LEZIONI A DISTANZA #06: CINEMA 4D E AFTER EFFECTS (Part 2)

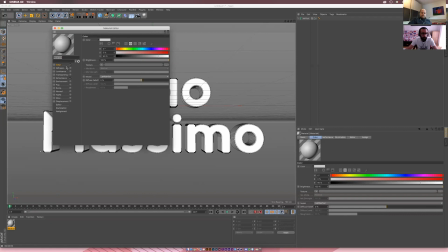Allora, intanto io lo lascerei bianco, magari aumento un po' la luminosità. Vedete che sono selezionato sul tab colore e gli do un colore, intanto lo lascio bianco un po' più chiaro.
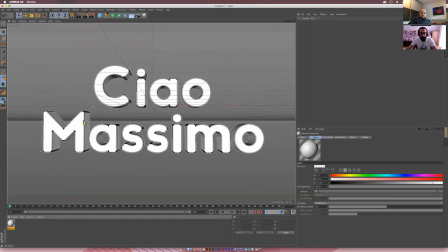In questo modo ho creato il mio materiale e lo vado ad applicare, o lo trascino direttamente sull'oggetto nell'editor, oppure lo vado a inserire qui. Vedete che la freccetta cambia e mi dà un più e me lo piazza a fianco.
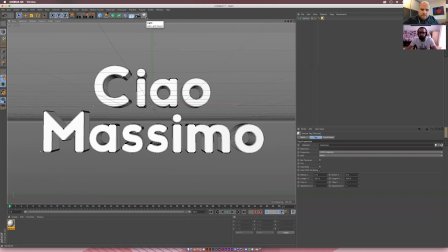Un'altra cosa che vorrei fare è inserire un po' di luce, perché dobbiamo, insomma, per dare un po' di carattere a questo testo,
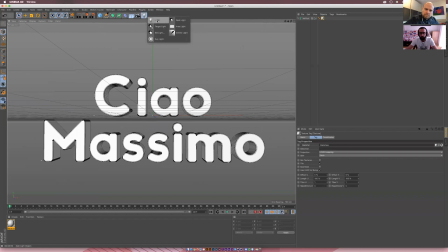mi piacerebbe dargli un po' di luce, perché è quello che ci permette di fare il... ci sono i vantaggi che ci può dare un software di questo tipo. Io vado su questo pulsante con
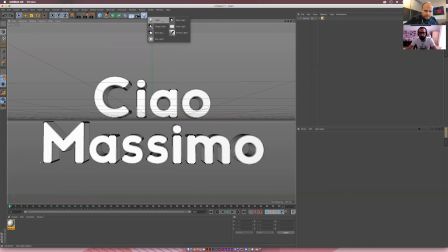la lampadina e seleziono una luce, ci sono tanti tipi di luce, si possono cambiare anche in seguito nelle preferenze,
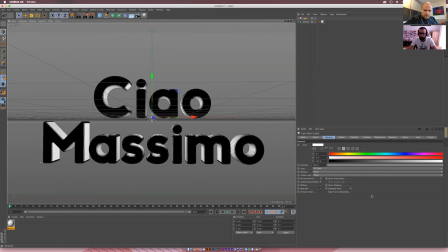cioè nelle proprietà, scusate, però ho selezionato una luce normale. Ok. Questa luce si comporta come un qualsiasi oggetto e la posso muovere nello spazio, trascinando ovviamente le apposite frecce.
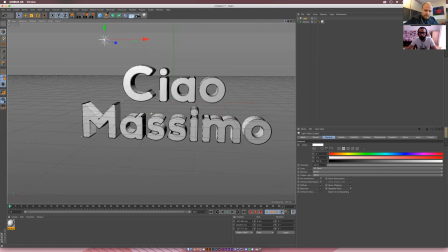Mettiamola qui. Vedete che se io schiaccio render, ha già iniziato a dare delle sue
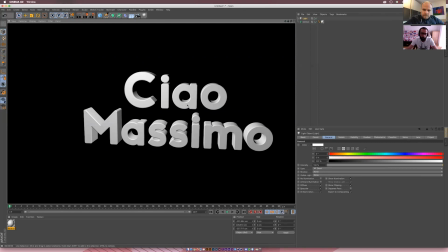sfumature e alcuni colpi di luce, di ombra, che rendono tutto più interessante. Una cosa che si può fare è fare in modo che questa luce proietti anche delle ombre. Quindi qui ho la voce shadow, e gli posso mettere
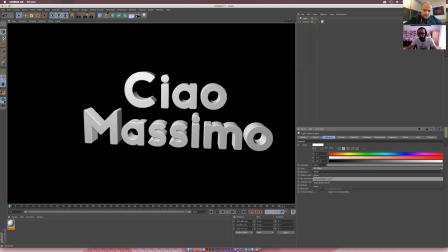un'ombra soft, quindi non dura ma morbida, che simula proprio diciamo, l'ombra degli oggetti a seconda di dove la luce colpisce.
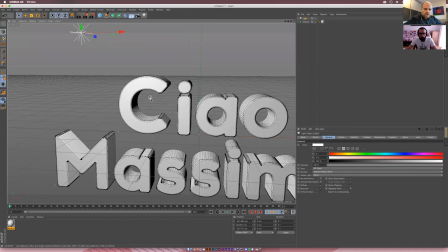Ora, fai vedere la differenza con ombra senza ombra, per favore. La differenza non sarà tantissima in questo caso,
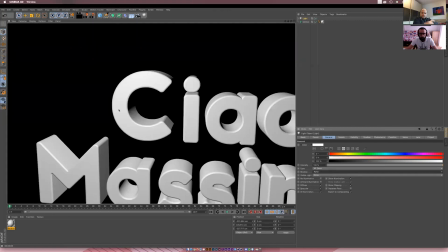però alla fine vedete come sono più dure qua le ombre, perché vengono messe di default. Se io metto show,
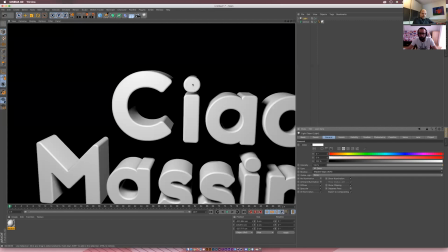mi cambia un po'. La differenza cambia, sono quasi impercettibili, ripeto, ma alla fine di tutto è quello che è
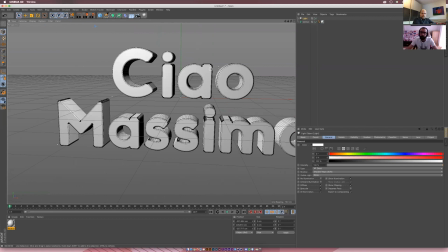sommato e impilato uno sopra l'altro crea quell'effetto più realistico.
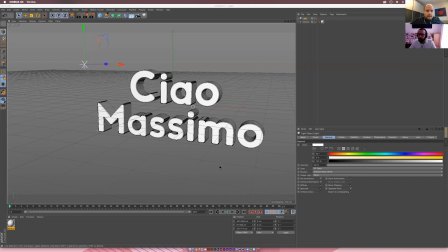Marco, fino adesso però non ti ho mai visto salvare. Cosa sta succedendo? Cioè, la stai rischiando o cosa? Ma è talmente easy, non mi è venuto spontaneo. Ok, insomma, per salvare sempre file save o cosa del genere? Comanda S, sì.
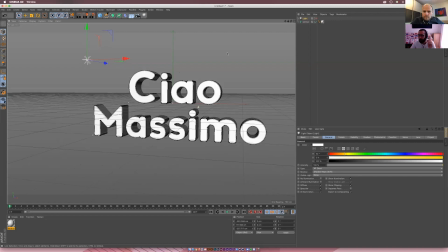Ok, però perfetto. È già salvato il file, perché noi l'abbiamo importato direttamente, lui l'ha salvato in una cartella. Sì. E poi tu quando fai comanda S lo salvi. Allora, ritornando a noi, ho inserito questa luce, ok?
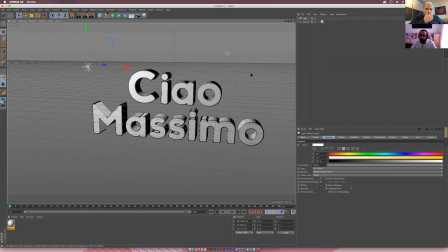Perché, come ho detto prima, ogni programma ha le sue peculiarità e secondo me il 3D, la tecnologia 3D ha il vantaggio di gestire luci, ombre in maniera che magari software come After Effects non riescono a gestire.
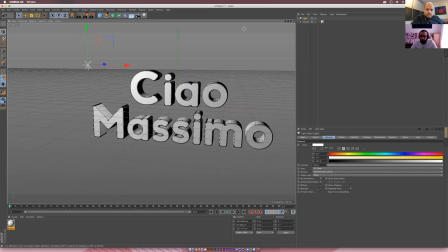Quindi è importante, secondo me, sfruttare il massimo di questo programma. Si può gestire la luce e renderla un po' più realistica. Possiamo far finta che questa sia la luce del sole, quindi gli dà una tonalità, sempre qua nelle sue proprietà, di un po' giallognola, non troppo,
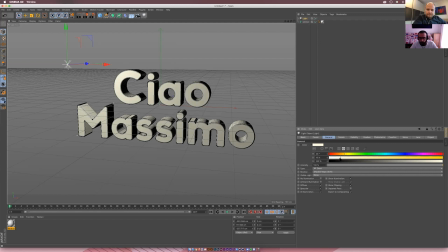non esagererei troppo, ma giusto un pochettino, come se fosse stato colpito dal sole. Quindi attenzione, è la luce che sta cambiando tinta, non è il solido.